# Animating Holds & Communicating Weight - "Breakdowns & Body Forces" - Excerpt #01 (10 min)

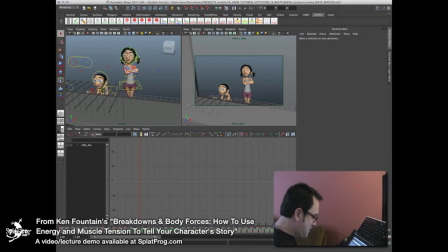490s
So so if we go through what's going on here,
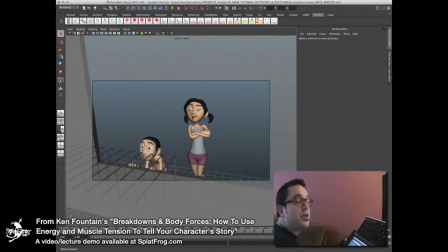497s
we can basically see why she holds and why I've decided to make her hold. She opens up with this, with what is a small hold, just establishing the scene, establishing them both looking at the rats.
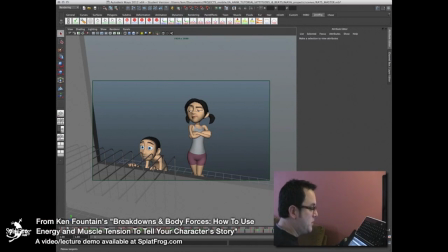510s
Then she goes to this more important moment where she looks at her little brother in disgust. And if I scale in here, you'll notice I've got a considerable amount of frames.
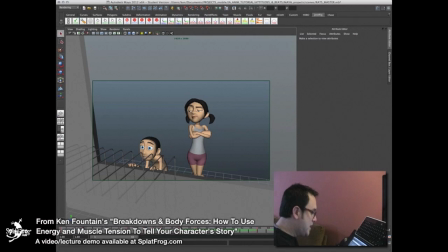523s
It's not huge, but it's enough. It's 10 frames that I want this to basically be held and be read. It'll probably be more like 8 because I'll give a couple of frames to transition. And when she ends that, she goes to the overshoot and recovers.
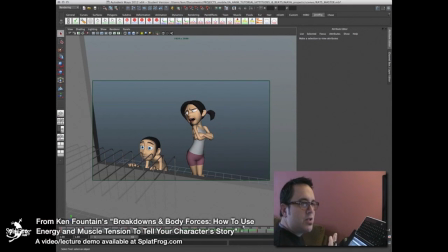543s
That is a really long hold too. What I want that to look like is that she strikes this pose and is pretty much just saying, "Look at me, stupid, look at me, look at me, look at me," is kind of what I want that to communicate. So she's going to hang on to that for as long as she can.
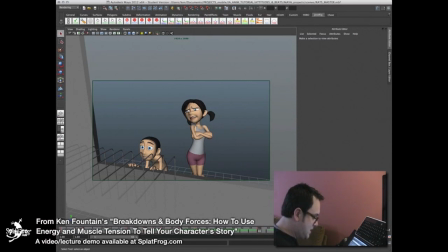559s
And then she switches her attention to be like, okay, if he's not looking at me, I'm going to look at what he's looking at. So she does. She looks at the rats. So I want to hold that as the pivotal hold for me,
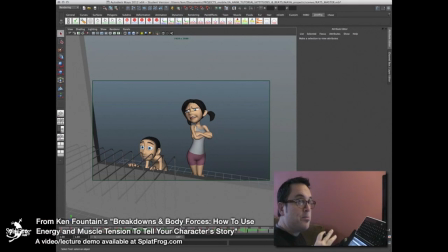573s
because this is where she is going to make a decision about how to continue. Is she going to give in yet, or is she going to get more mad? And during this hold, she is going to get more mad.